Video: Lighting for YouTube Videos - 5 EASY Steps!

I'm gonna show you how to turn your videos from this to this.
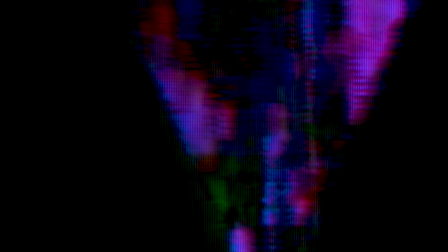[0:04] I started out by just, getting a camera, learning how to take pictures and learning how to print pictures and learning how to do all the technical things.
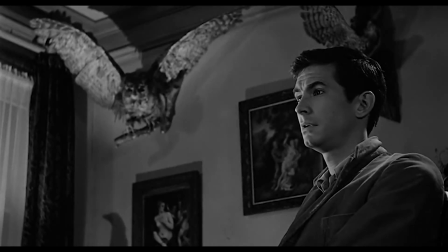[0:14]
Lighting is one of the most powerful tools that you have when it comes to telling a good story through video.
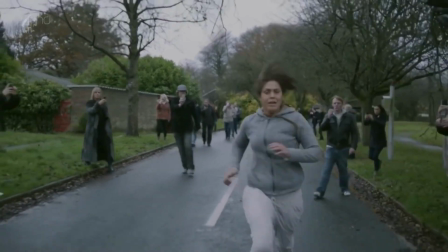[0:19]
Whether you're using a high quality cinema camera or just an iPhone, lighting will make a huge impact on the quality of your video.
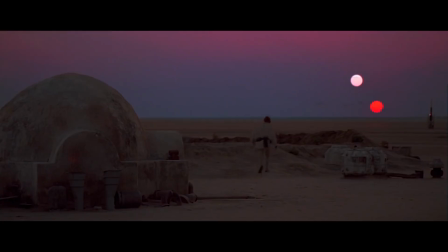[0:25]
Lighting has a very effective way of conveying emotion, and all of the big movie studios take advantage of this, and so should you. So in this video, I'm gonna be breaking down 5 easy steps to light your videos for YouTube. But before I get into step 1, if you could hit the like button for the YouTube algorithm, because it actually helps push this video out to more people, so thank you for doing that. Okay, so step 1, turning off the lights. This step is really simple, but might sound a little bit backwards. But the first thing that you need to do is turn off all of the lights. Okay, so by turning off all of your lights, you now have a blank canvas and you have full control over what is lighting your scene. Probably not your phone. That's probably not the best thing to do. Step number 2, the key light.
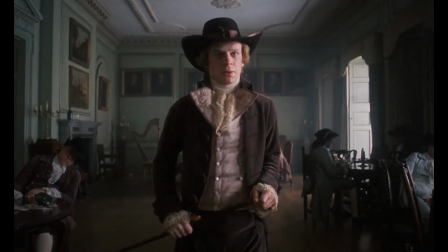[1:05]
The key light is the main light that lights you or your subject, and debatably, it's the most important light.
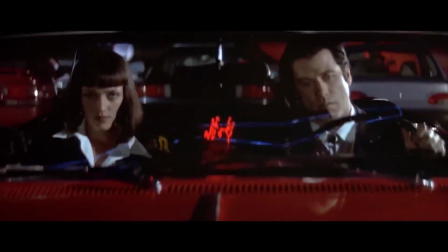[1:10]
For your key light, you wanna make sure that you're using a soft light, not a hard light.
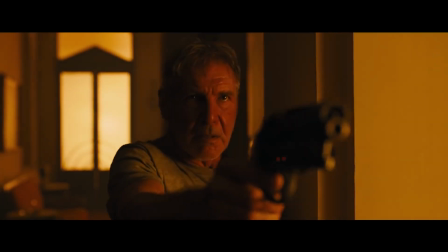[1:14]
A soft light has a much larger surface area, and therefore the shadows are a lot softer, and as a result, it just makes your skin look much, much better.
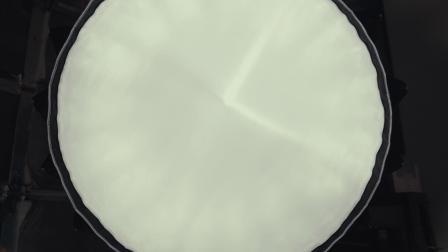[1:22]
I'm using an Aperture 120D Mark II with a light dome as my key light.
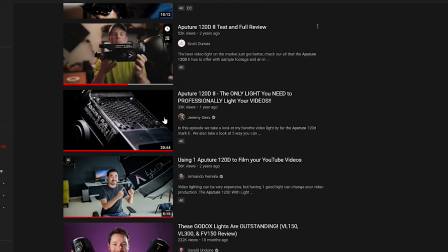[1:25]
This is a really popular light among filmmakers and YouTubers, and so I'll make sure that I link that light and all the other gear in the description below.
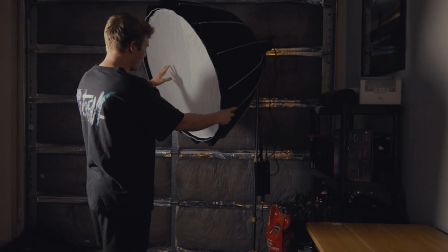[1:32]
When you're setting up your key light, you wanna make sure that you have it at a 45-degree angle, and that the light is a little bit above your head and aiming down.
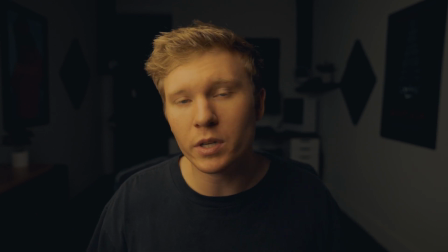[1:39]
This is just gonna make the light look much more natural and should leave some shadows on the opposite side of your face.
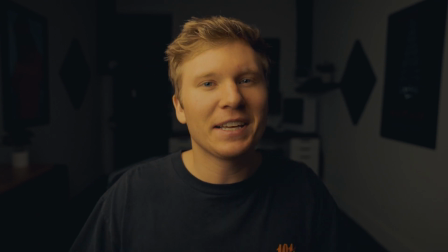[1:44]
So now I'm sure you can tell that the color of my skin looks a little bit weird, and so to fix that,
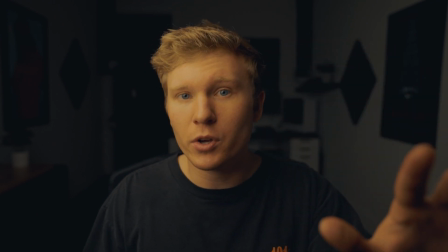[1:49]
I'm gonna make sure that the white balance inside of my camera matches the color temperature of this light.
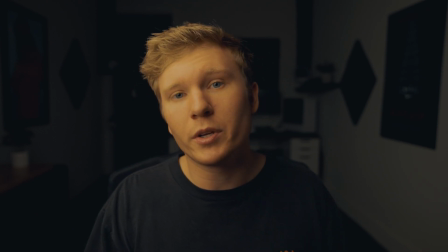[1:54]
The color temperature of my light is 5500 Kelvin, and so I'm gonna go into my camera and set the white balance to 5500. And so now you can tell this looks a lot better. So step 3, the fill light.
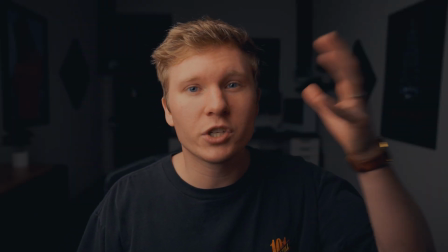[2:04]
So the fill light is just the light that we're going to use to fill all of these shadows that we're getting on the opposite side of our face from the key light.
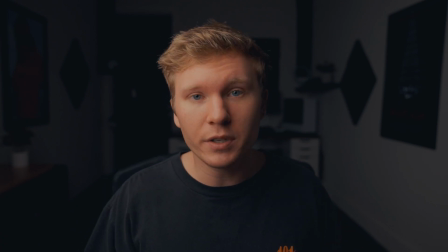[2:10]
Now this step is optional depending on what feeling and emotion you're going for in your video.
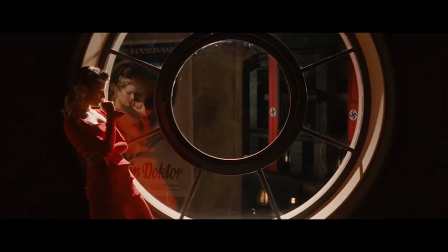[2:14]
If you're wanting your shot to be more dramatic and emotional, then maybe don't use a fill light, but that's not what I'm going for here.
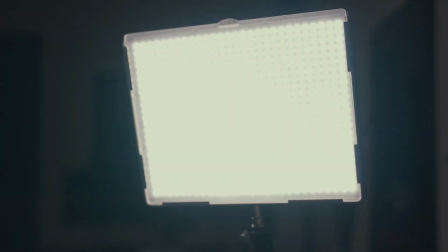[2:20]
I'm gonna be using an Aperture LED panel as my fill light, and again, this is gonna be linked in the description.
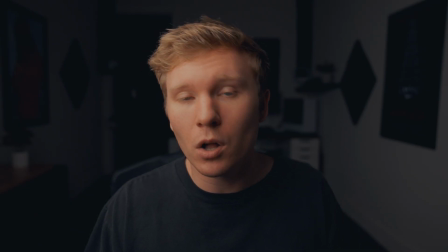[2:25]
An important note to add about your fill light is that you wanna make sure it's the same color temperature as your key light, or else you're just gonna have different colors on your face,
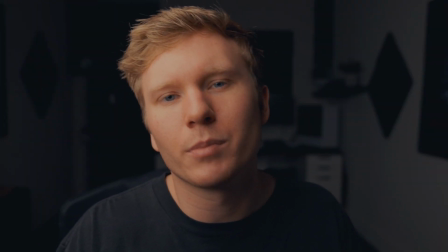[2:33]
and it's gonna look weird. Just don't do it. Make sure they're the same color temperature. For this light, I don't want it too bright, so I'm gonna set it to around 10%.
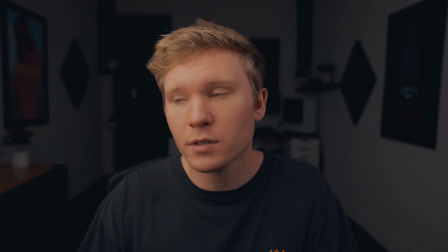[2:41]
Okay, and so here's what our shot looks like so far. This is already a lot better from where we started.
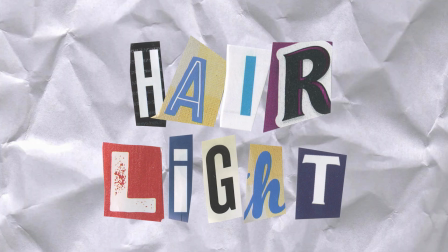[2:46]
Next, we have the hair light, and this is exactly what it sounds like.
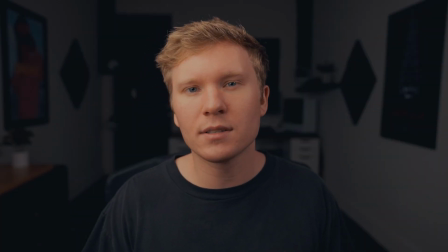[2:50]
I use a hair light to light my hair from the back, and it creates some separation and some depth from the background.
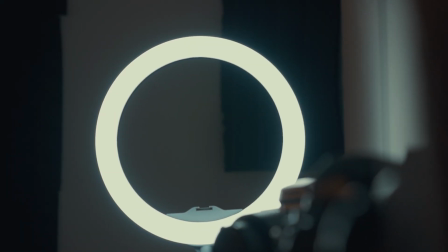[2:55]
I'm just using a ring light as my hair light, and I'm just gonna position it behind me at an angle. And so hopefully now you can tell that that light created a little bit of separation from me and from the background.
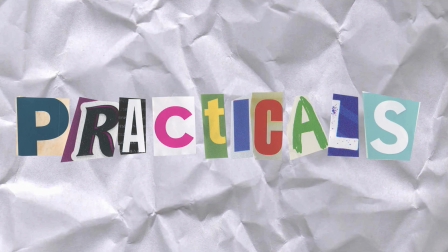[3:04]
For the 5th and final step, we're gonna be setting up some practicals. Practical lights are lights that you use to add depth and character to your shot.
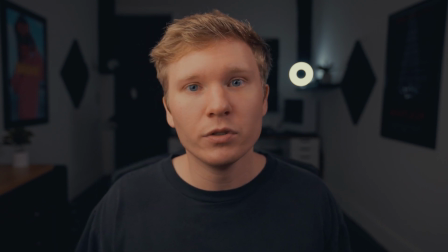[3:11]
You can use them to brighten a certain area of your frame or just to add some color.
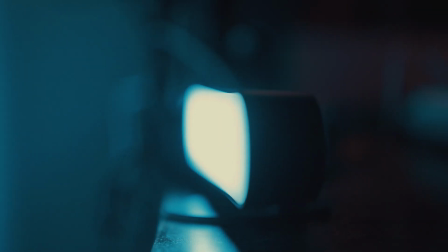[3:14]
The practicals that I'm using are a lamp from IKEA, some Philips Hue play lights, and my computer monitors actually act as practicals as well.
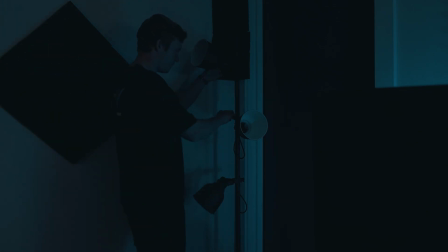[3:21]
I wanna have some contrasting colors to make the shot a little bit more interesting,
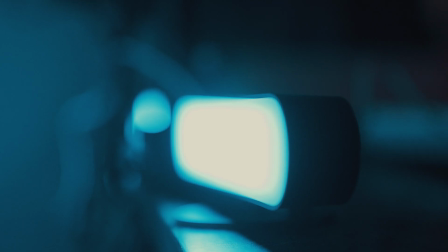[3:25]
and so what I'm gonna do is put the IKEA lamp on one side of the frame and then the Philips Hue play light set to blue on the other side.
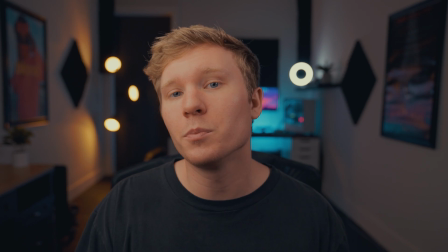[3:31]
Okay, so here's what our shot looks like. After you followed all these steps, you should have a shot that helps you stand out, convey more emotion, and just overall tell a better story. Guys, if you enjoyed this video, make sure you like and subscribe and hit the bell to be notified when my videos come out, because I post videos like this every single week. Also, I created a Discord for people that are interested in content creation and filmmaking, and we have a lot of really great resources in there.
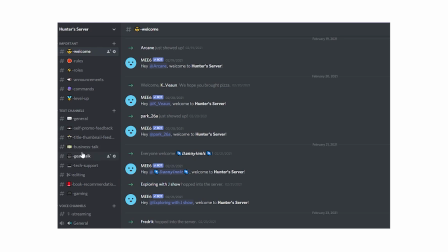[3:53]
For example, we have a self-promo channel, a title and thumbnail feedback channel, and then a business channel. So if you want to join, I'll have that linked in the description below. All right, guys, thanks for watching. I'll see you in the next one. Peace.